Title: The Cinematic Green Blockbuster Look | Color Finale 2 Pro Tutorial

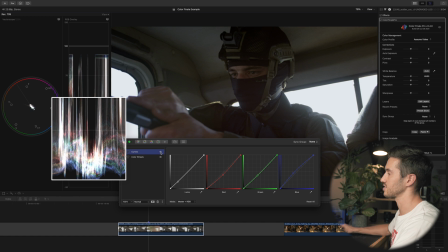267s
And if I turn this off and on, you'll see that our shot is balanced. What that means is our shot is just accurate to what our eyes would actually see if we were in here in this Humvee or this car with these soldiers.
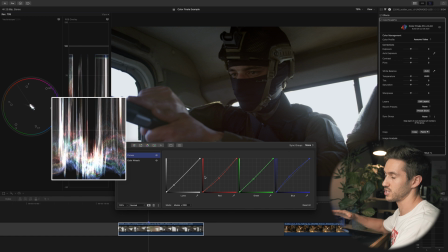282s
And this makes it easier to color grade later on. When you have all of your shots that are a base level, that are a same grade,
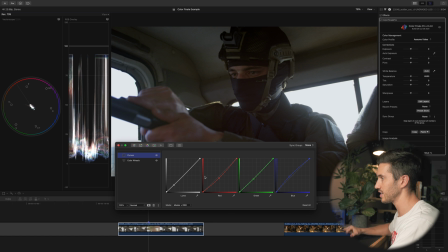289s
it makes it much easier to match different shots and to stylize in general. So there we go. Color corrected our shot really easily. You can also use the temperature and the tint slider to get it a little bit more accurate if you want.
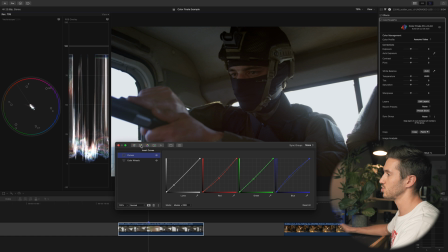304s
The next thing we're gonna do is start creating our look. So I'm going to open up another curves, although I could use my color wheels. And what I'm gonna do is start increasing some green into our shot. since we kind of want that green war look.
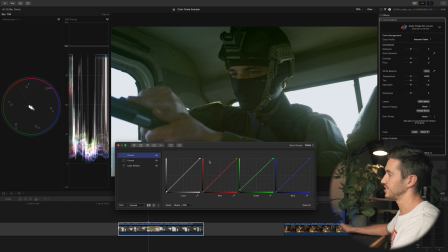318s
And if you push up on one of these curves, it means you are adding more of that color into the shot. So by me going at the very bottom of the curve, I'm pushing more green into my shadows, a little bit into the midtones, and the highlights are kind of staying the same.
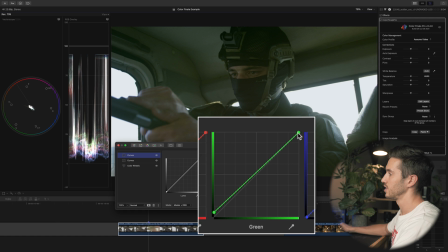333s
And to kind of keep the midtones at an even level, I'm gonna pull down on the highlight section, which is gonna take out some of that green in the highlights and kind of keep the midtones in the same area.
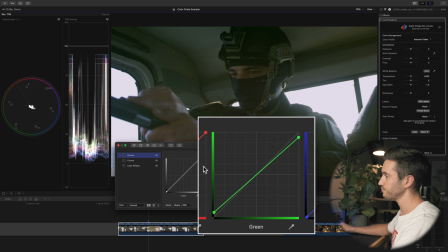346s
You see, it's kind of like an anchor point in the middle. And then I'm gonna do the same thing for the red curve. And that's because generally you wanna have two or more opposing colors in your shot to allow for a lot of color separation. That's gonna give you contrast.
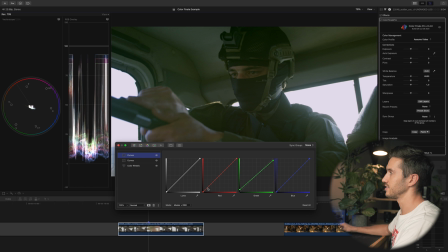365s
And so for us in this instance, it's green and kind of red and magenta that's going to contrast each other. So I'm gonna do the reverse here. I'm gonna pull down on my red curve.
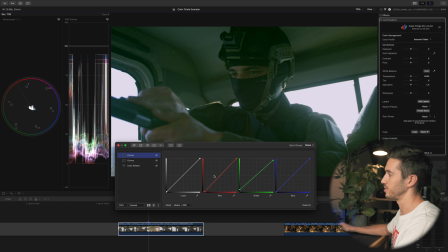378s
That's going to be decreasing the red in my shadows, which means adding a little bit of green in the shadows, and then do the same thing up top, adding a little bit of red into my highlights. And then what I'm gonna do to kind of tweak my midtones a little bit so they're a
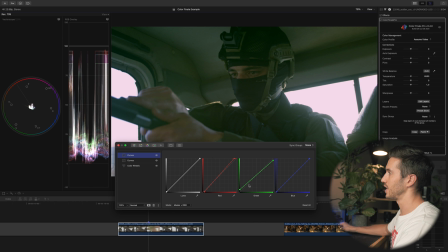395s
little bit more accurate is I'm gonna go to my green curve and just pull down, not dead center, but a little bit lower than center, kind of like lower midtones, because that is where his skin is lying exposure wise. And we can tell that if I pull up my image analysis and ellipse.
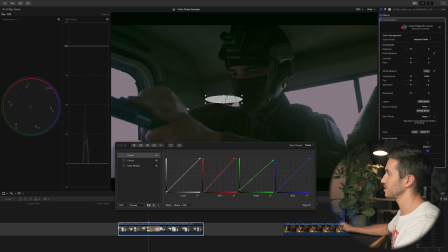416s
It's kind of hard because he's wearing that mask, but if I just kind of put that there, you'll see that for someone of his complexion, he should be lying generally above 50.
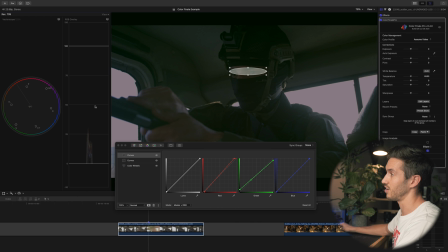431s
However, this was shot inside a car, so anything above 25 is going to be probably accurate, is going to be what we want. So what I may do is, let's take this off.
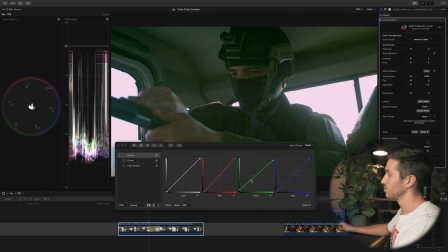445s
I'm going to pull down on my green curve. That's going to adjust the color of the midtones, of the lower midtones a little bit, and add some red back into the image. And I also may increase the
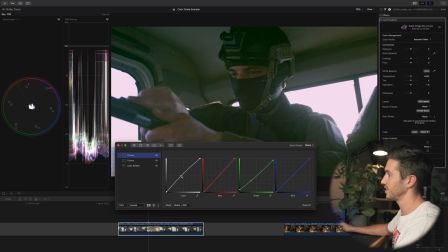463s
exposure on my midtones since I want to bring his skin up a tad. And then I will pull down on my shadows by adjusting right here. That's just going to add a little bit more contrast while keeping the midtones at a decent exposure.
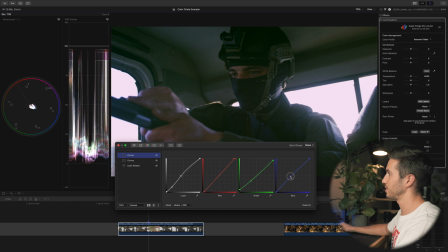478s
And let me see if I can play with this and maybe... No, I'm going to leave that as is. We won't touch the blue curve for now. So let me rename these. Contrast, saturation. It was logged to Rec 709, basically. The next one was our color correction.
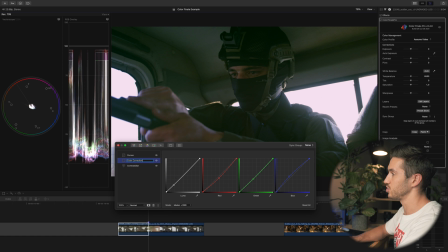497s
And this is one of the reasons why I love Color Finale, is because you can group different layers, you can name different layers. It just makes everything really easy. And then this one is your look. So a really quick review.
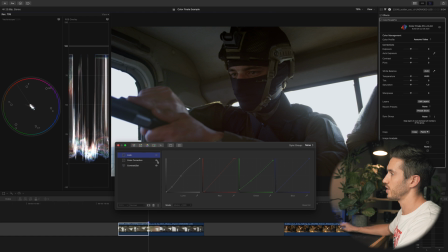511s
We have logged to Rec 709, color correction, and then we have our introduction of our look.